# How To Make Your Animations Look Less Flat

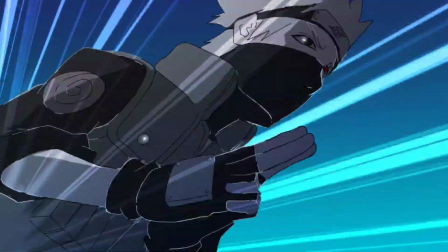0s
Good day everyone, I'm back again with another tutorial video,
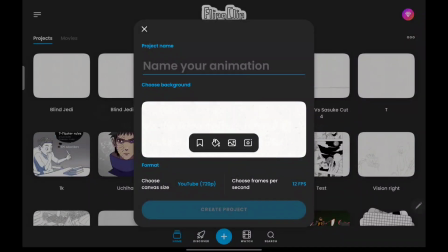3s
and this tutorial video is based on a request from Kid Chris, and he's been disturbing me.
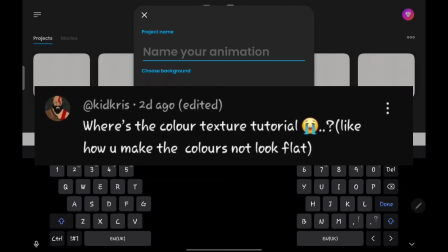10s
He wants me to teach him how to make your animations pop and not look flat.
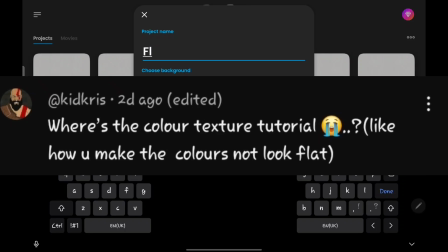15s
So without further ado, let me teach you the tricks to improving your animation and taking your animation to the next level.
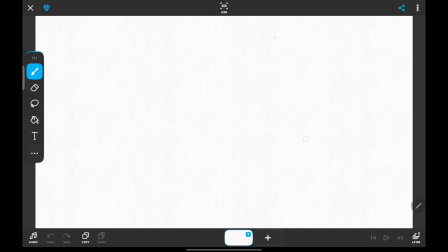24s
In order to add depth to your animation, there are three things you need to take into account. The first one is your lines, the second one is your shadows, and the third one is your blends.
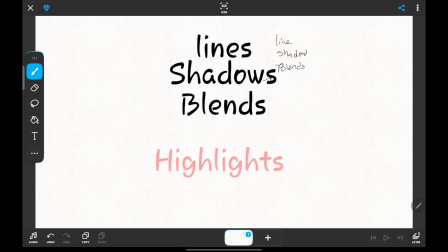36s
There's an extra one called the highlight, but this varies depending on the scene. You might choose to add it when the scene requires it, and you might choose to ignore it when it's not necessary.
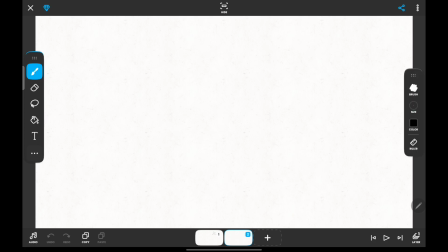49s
Now, when you want to draw your lines, let's consider a circle. A circle can be flat, and a circle can be viewed as spherical. Now look at this circle that I just made. Some of you might say it's a flat circle, but a case can also be made that it's a spherical circle.
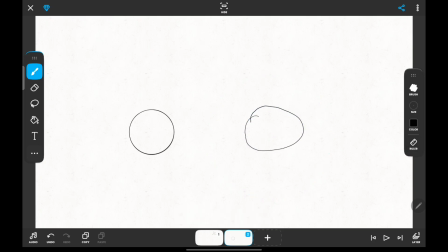68s
Now depending on the way you draw it, observe how the second circle looks like. The second circle clearly looks flat because it's not well rounded and it's not a familiar shape that people are conversant with. So the illusion of it being spherical is broken upon the viewer.
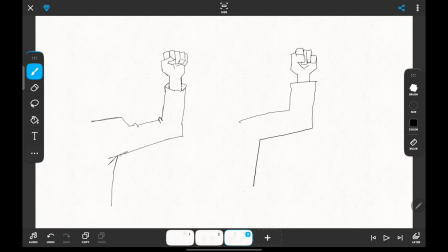88s
Before you are two examples, one on the right and one on the left. Which of these looks flat and which of these has depth? I think it's clear to everyone that the one on the right is the flat one and the one on the left has depth.
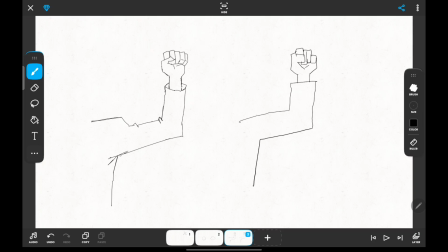103s
And if you chose otherwise, then I don't know what's wrong with you. Something must be wrong with your eyes. Now, why is this the case?
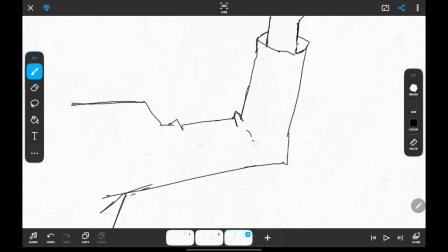110s
The reason why the one on the left looks like as if it has depth is because despite it being drawn on a flat surface,
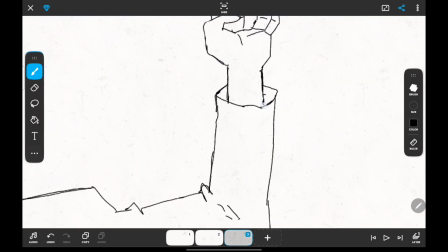117s
I'm taking things like the crease on the cloth into account. I'm taking the space that exists within the sleeves of the shirt,
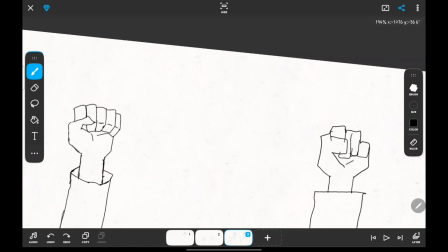128s
and even in the fingers you can see the depth as the fist is rolled up.
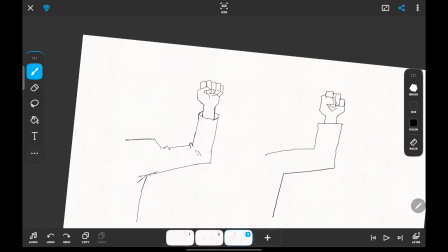133s
That means the way it is drawn presents that depth even before anything else is added.
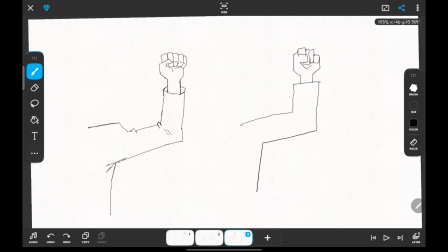140s
So anytime you're animating and you want your animations not to look flat, look at the outlines very well and make sure it appears solid and has depth before you even apply any other thing.
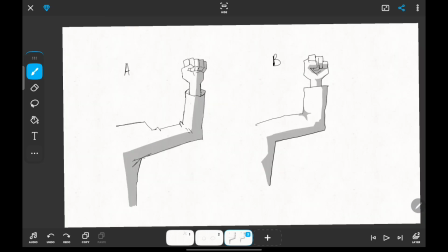155s
Now, let us consider the shadows. Look at these two images. Which of them gives depth and which of them looks flat? Now, this is a tricky one because I made it on purpose. If you chose A, then you'll be wrong. The right shadow that has the depth is B, while A looks flat.
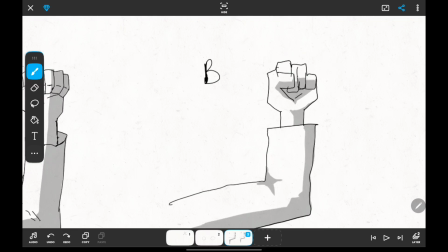174s
And the reason is because it factors the outline into account and the way the light source interacts with it. For instance, look below the fingertips of the fist that is being balled up.
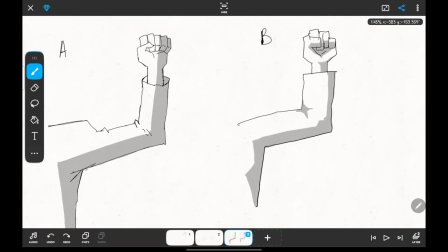189s
It is blocking the light rays and it is casting shadows on the palm. The same thing is applicable to the shirt area.
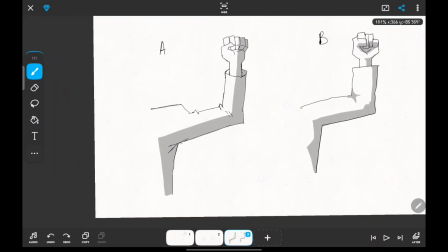196s
It's showing that the shirt is being pushed out and the belly is looking flat. It also takes the crease of the elbows into account.
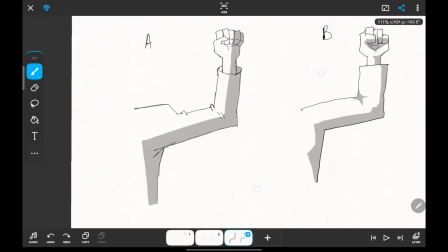204s
Now look at A. A looks perfectly flat. It's not obeying the clothes, the depth on the clothes or anything. It's just like as if you are painting over a cardboard box or a cardboard cutout of a fist.
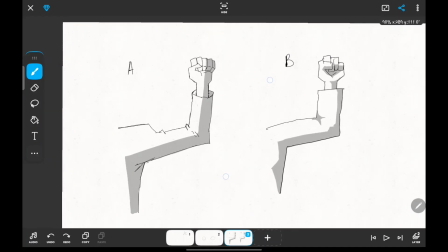217s
So this is how shadows play a role. Whenever you are drawing shadows, just the same way you are taking the depth of your outline into consideration.
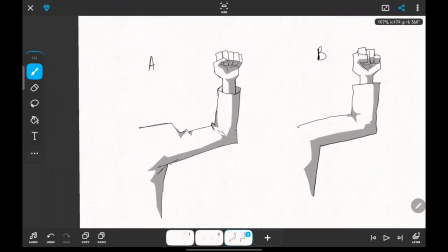226s
Take the depth of your shadow into consideration. Now look at this adjustment. A looks well done now that the shadow has taken the outline into consideration and the depth and the light source.
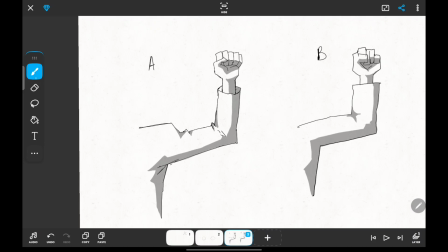241s
Now, the third thing you want to apply to make your animation look less flat is your blend.